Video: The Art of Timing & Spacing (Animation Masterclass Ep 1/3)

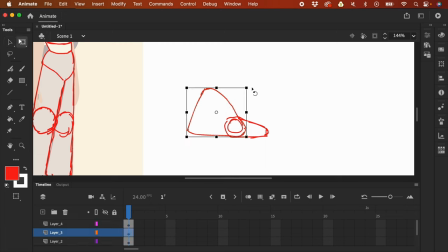So with this like two parts, I could have this like rotate and have this pose, right? But if we only have like, for example,
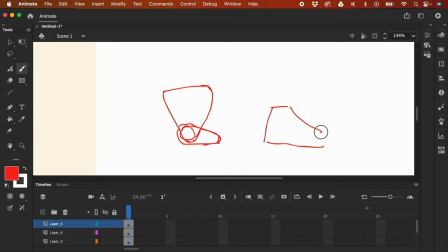just like one part for the whole thing, we can't really have like this pose, right? And we could, it's just moving like that. But you might say, I could just like bend it like it's rubber, right?
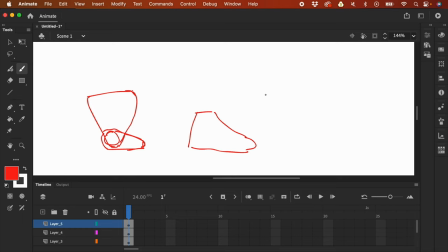But if you don't have like a clear like distinction where the separation is, your drawing might be inconsistent. Like, for example, you could bend the foot like this, but you could also bend it like this, right?
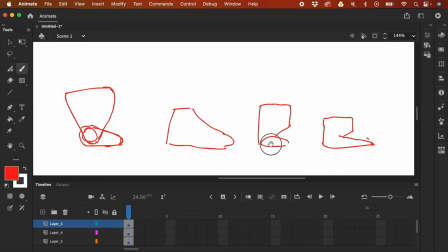Where does it turn? Where is like the anchor point for your foot? Because if you, it's not clear at the start, you don't really know like up to what point it would like bend, right?
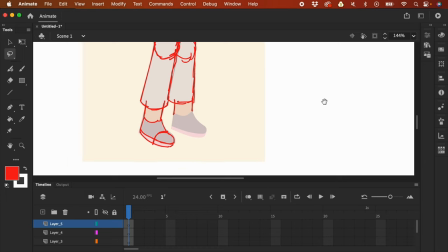So I'm going to clear this out early on, that this is like what I want, right? It's or that's the structure. So let's do the same for the other like foot.
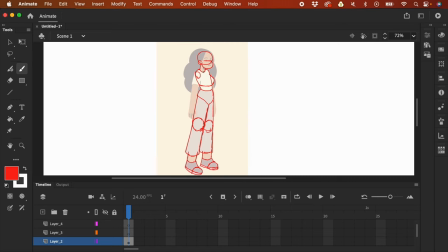And next, I'm going to break down like the arm,
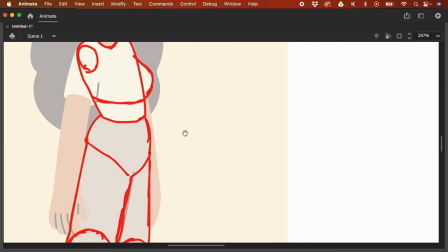and I'm just gonna press F4 again, so we have like bigger screen estate.
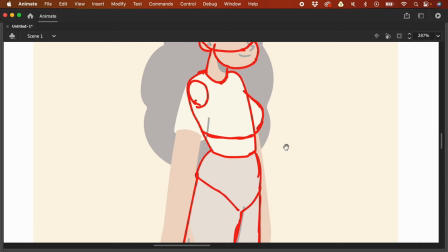And the design for the like the shirt is, it's not really like sticking or like a very like fit.
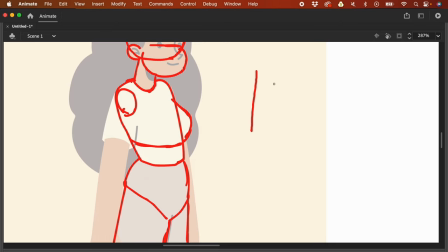So I'm just gonna show you. So the shirt isn't like this. There's like a bit of volume. So that is also something to consider with breaking down the design.
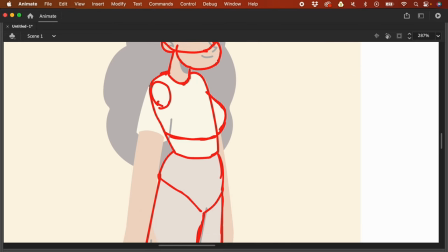So now I have identified that we have like this.
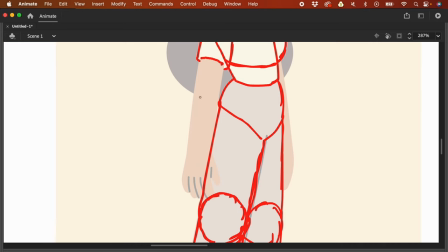So I'm just gonna like add it to my structure, and the elbow would maybe be here. And for the wrist, right?
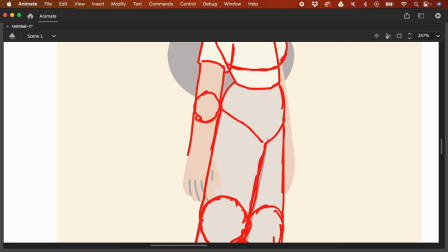I'm not going to make it a circle, because if I make it a circle, like my visualization is, it's gonna feel like it's 2D. So I'm gonna make it like a cylinder. So I'm just gonna draw it here.
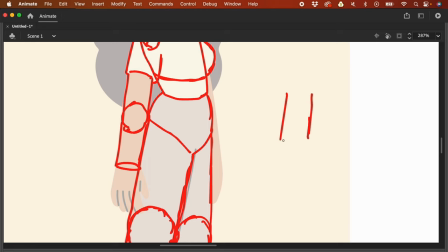So the wrist now is going to be something like this.
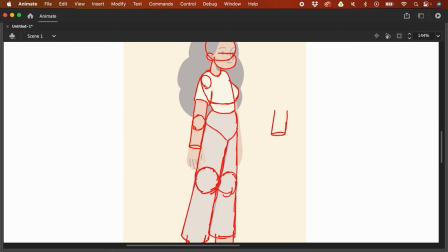Actually, the other parts like the knee and like the elbow could also be a cylinder, but just like to simplify, because it has a simplified design, I'm just gonna use like a circle and or an oval.
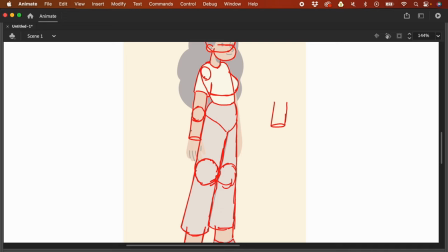And it's not really that noticeable when we animate, but the arm, because it's more like versatile, it could be like in any angle. And if I'm gonna make it a circle, it's very clear that it looks flat. So I'm gonna use like a cylindrical like approach.
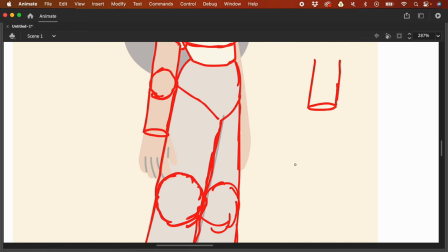And now the structure of the hand is that, so just looking at this, right, from where we end the wrist, now we have like the palm of the hand, and it's also gonna be like a cylindrical approach, something like this. And then we have the fingers.
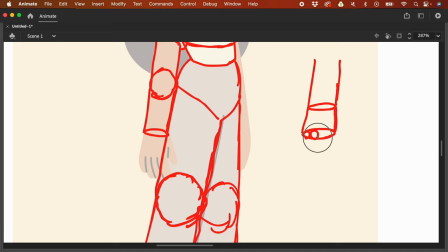So the fingers would stay or would be planted on like the base of your palm. So now this is going to be like the fingers, and the fingers is like a rubber hose.
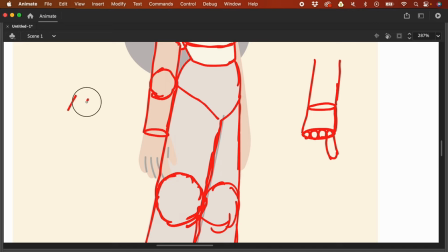So when we look at the fingers, it's not like it has like three parts, because that would make it realistic. The way I look at the fingers is it could like bend like this, right? So the term of this is a rubber hose. It looks like this, right?
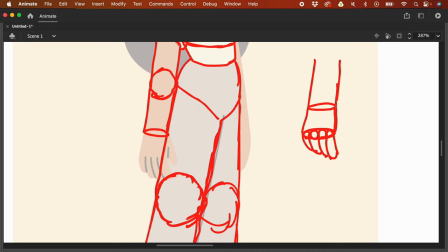And then the thumb, there's going to be like another like triangle. And for this one, I'm going to make it like a more like a cylindrical base, and then draw in the thumb. So this is the structure.